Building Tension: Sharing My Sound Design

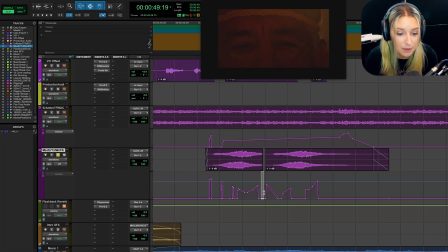(4:02)
And you can hear the little speaker pop here because I didn't add any kind of fade at the end, but that's fine because I have my volume automated all the way down, so it's not going to cause a speaker pop. I have basically my fade is here in the volume automation. So let me turn my automation back on, and then I can hit play here.
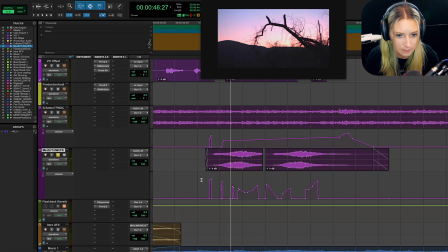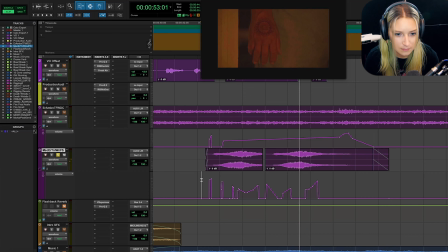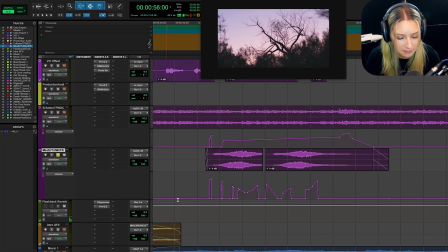(4:32)
And that's basically that for that sound effect. And then when we add the reverb in, let me let it die down for a second here.
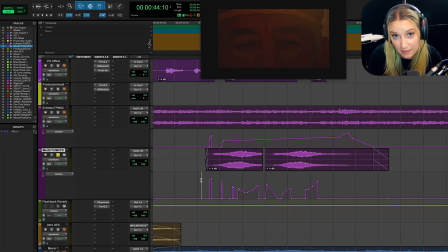(4:38)
So then when I add the reverb in here,
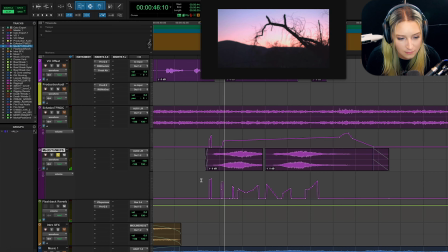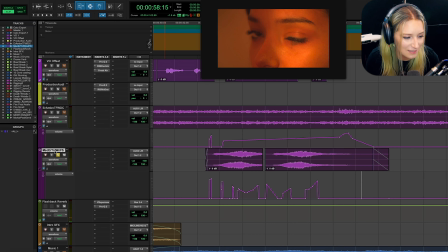You know, I can actually play the storm sound effect without the reverb too, so you can hear that.
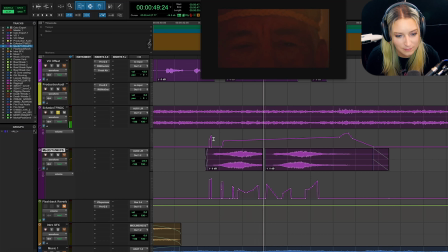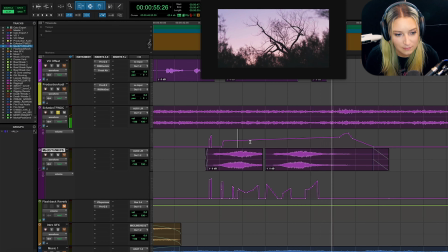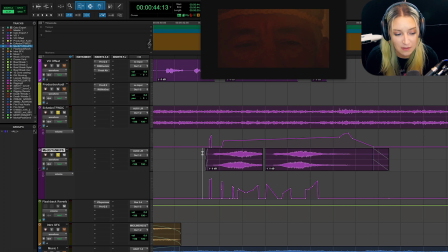(5:19)
So let me play these two combined just by themselves with their reverb, and then I'll play the whole thing again for you guys.
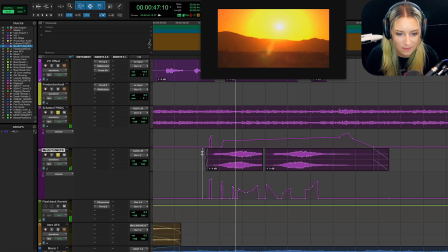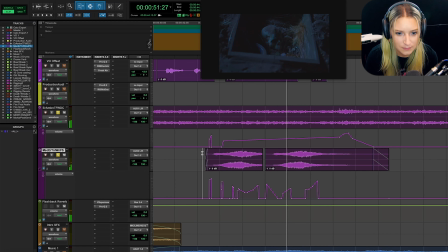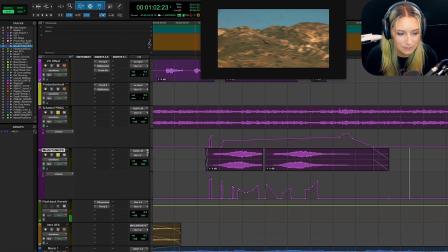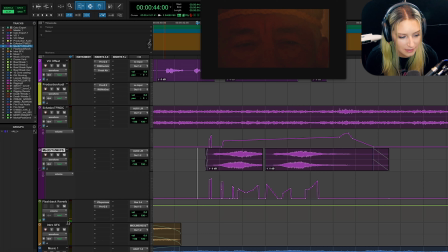(5:47)
So that's basically that. Let me let this die down here for a minute. Okay, so here's the whole thing.
Connection to things. And even though he hadn't spoken in 8 years, he managed to say 2 words.
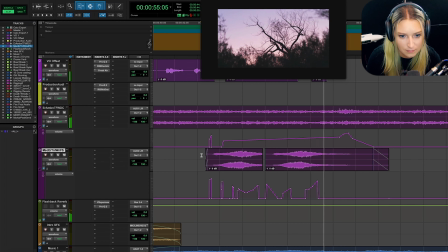(6:06) Death tree.
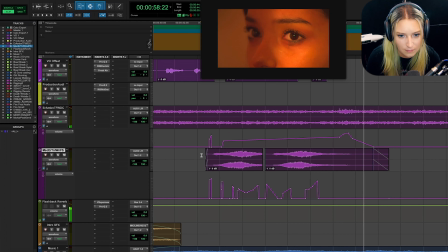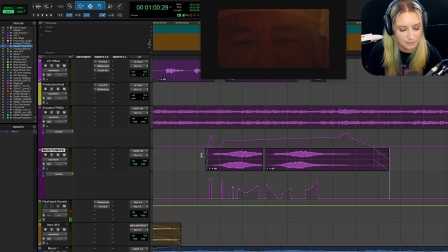So that's what I personally chose to do in this instance to build tension with this. You know, it's a very dramatic montage. It's suspenseful, it's eerie, there's a lot going on in it.
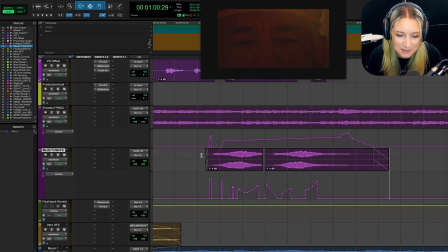(6:31)
So this is just what I chose to do to build tension in this case. And you know, there's other stuff within this section that you probably heard that I did here.
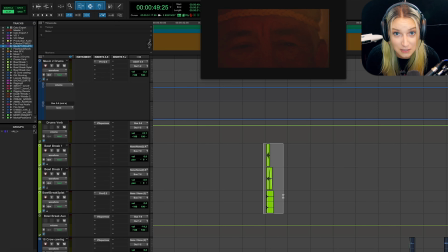(6:38)
So for the bowl breaking sound, I combined a few different sounds to make that, you know, like perfect bowl breaking sound that I wanted to make. Not that it's perfect, but you know, a lot of times one element isn't enough to create the sound that we want. We have to combine a few different elements. So that's what I did here. It's like a combo of sound effects and Foley.
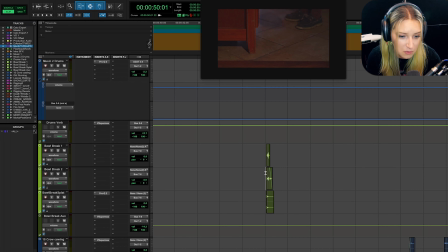(6:58)
So you know, there's more stuff here that you've probably heard. I chose to do a sound for the bowl breaking because I felt like it kind of added to the emotion somehow.
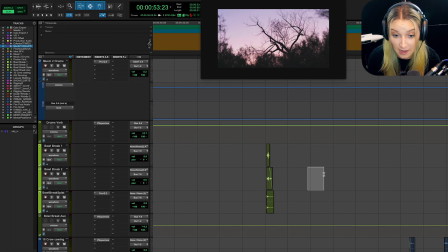(7:08)
But then for things like the her digging, I didn't add a sound for that.
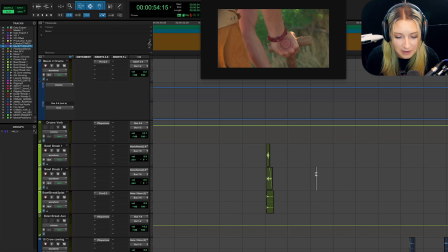(7:13)
And that's because I felt like for the emotion of what was happening here, it's kind of an eerie montage. It's almost dreamlike, right? So something like a really sharp bowl breaking sound might cut through everything in your mind and it might be there if you're like recollecting it like you would a dream.
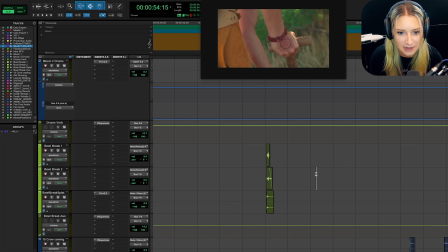(7:28)
Whereas the digging, it might not so much. So I chose not to add anything for that digging, but that was just my choice, you know?
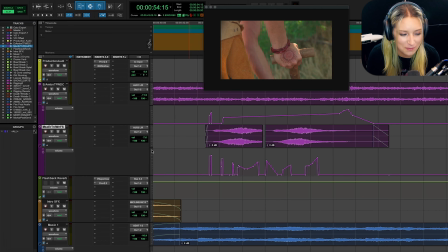(7:36)
It's my personal choice. Oh, and I almost forgot to show you the reverb that I'm using. So basically I have Valhalla Supermassive.
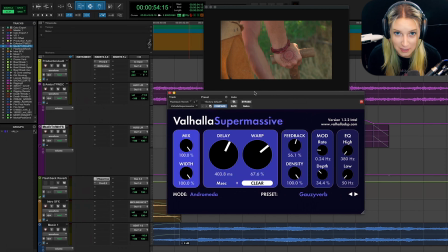(7:41)
It's one of my favorite reverbs to reach for lately when you want something like big and dramatic. They have a lot of stuff that's a delay on here as well. So it's like kind of a delay and a reverb depending on how you use it. And I love it. I don't know. These are the settings that I used for it. And then right after it,
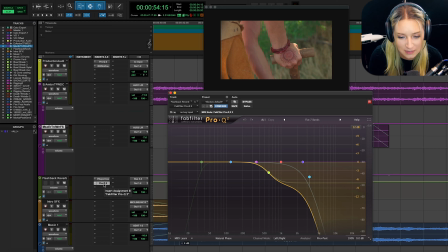(7:58)
what I have is a FabFilter Pro Q. And so what it's doing here is I'm just cutting the highs to make it more of like a low, spooky, eerie reverb. So more of like a spooky rumble, so to speak.